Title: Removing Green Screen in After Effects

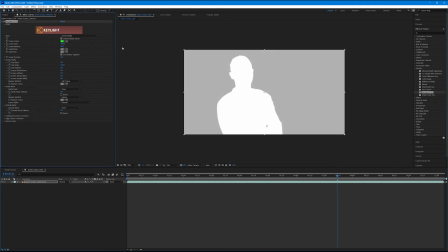506s
And we don't want that either. So it defaults to 100. Going higher is going to remove more things that it considers green.
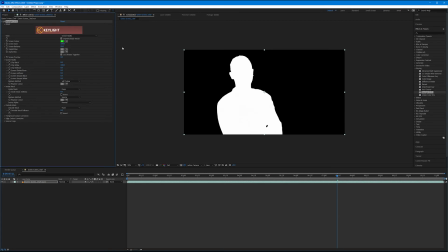514s
Going lower is going to kind of put some of that back. We want to adjust it until we see a solid white subject and a solid black background. So now that we have our subject keyed out, we can bring our view back to final result.
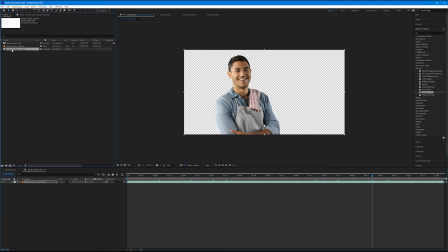531s
We can come back to our project and let's take our kitchen background and let's drag it beneath the subject.
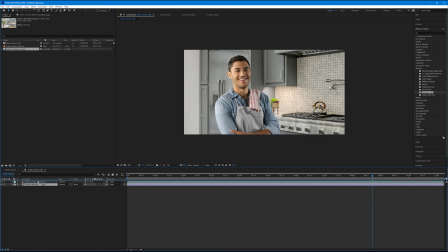537s
Layer order matters here. If the kitchen background were on top, he would disappear. So our backgrounds for green screen always need to be below the keyed out subject. Now what's great about green screen is I can grab him and move him wherever I wanted. He could even be kind of popping out of the oven if I wanted him to.
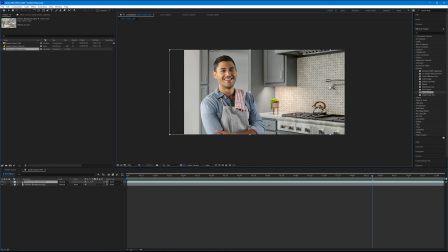553s
Or, let me control Z, I can frame him a bit further to the left to kind of create room for maybe a title here. So now if I play this back, it looks really nice. Clean edges, his hair isn't eaten away too much. The last thing that I would do is apply a basic blur effect to the background.
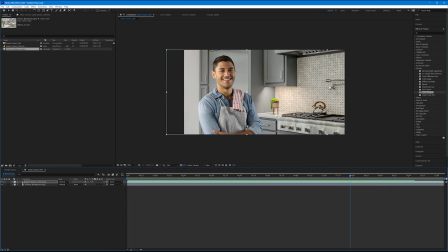573s
Getting backgrounds to look natural is kind of half the difficulty in getting a good green screen look. We always want to make sure that it would replicate what an actual lens on a camera would be doing should he have been filmed in an actual kitchen environment. In this case, it looks like he was filmed with a medium tight shot,
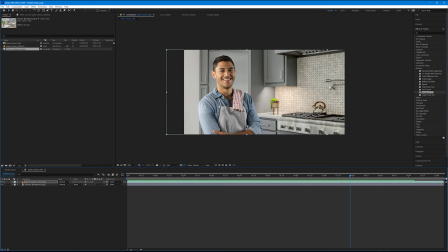592s
and so a zoom lens would have a slightly blurred out background, not this crisp. So let's come over to our blur and sharpen effects, and let's come down to Gaussian blur. Let's apply this to the background layer.
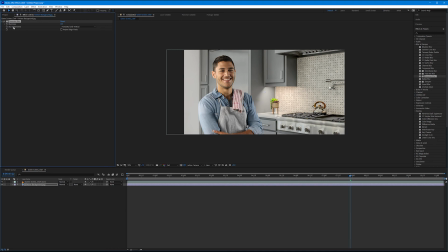610s
Gaussian blur has blurriness and has blur dimensions, which we're going to keep on horizontal and vertical. So let's just start to increase the blurriness for our Gaussian blur. Obviously too much, it starts to look fake yet again. So there's a fine balance here. Blur it out just enough to make it look natural.
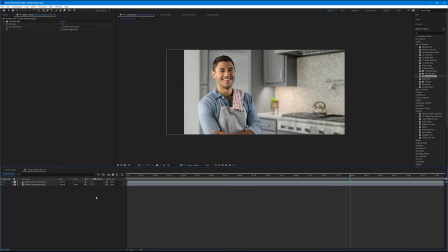631s
Around 18 looks decent for me. So here we have our first composite using Keylight. This just covers the basics using a clip that has a really good screen to work with.
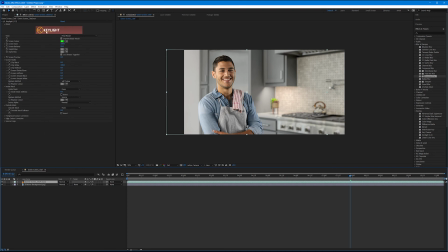644s
If I click on my clip here, again, we use the key light effect. We talked about the different view options under the view pull down, and we talked about how to use the eyedropper for the screen color to eyedrop an area closest to the subject to remove the screen.
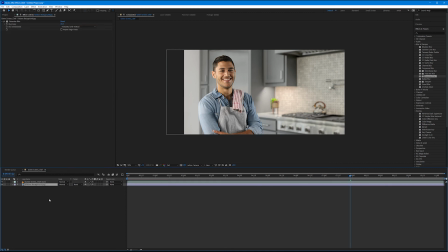662s
We then added a background and added some slight blur for a realistic in-camera look. This is basic chroma inside of After Effects. In the next tutorial we're gonna work with screens that are less than favorable and learn some tricks and tips to help us get around that.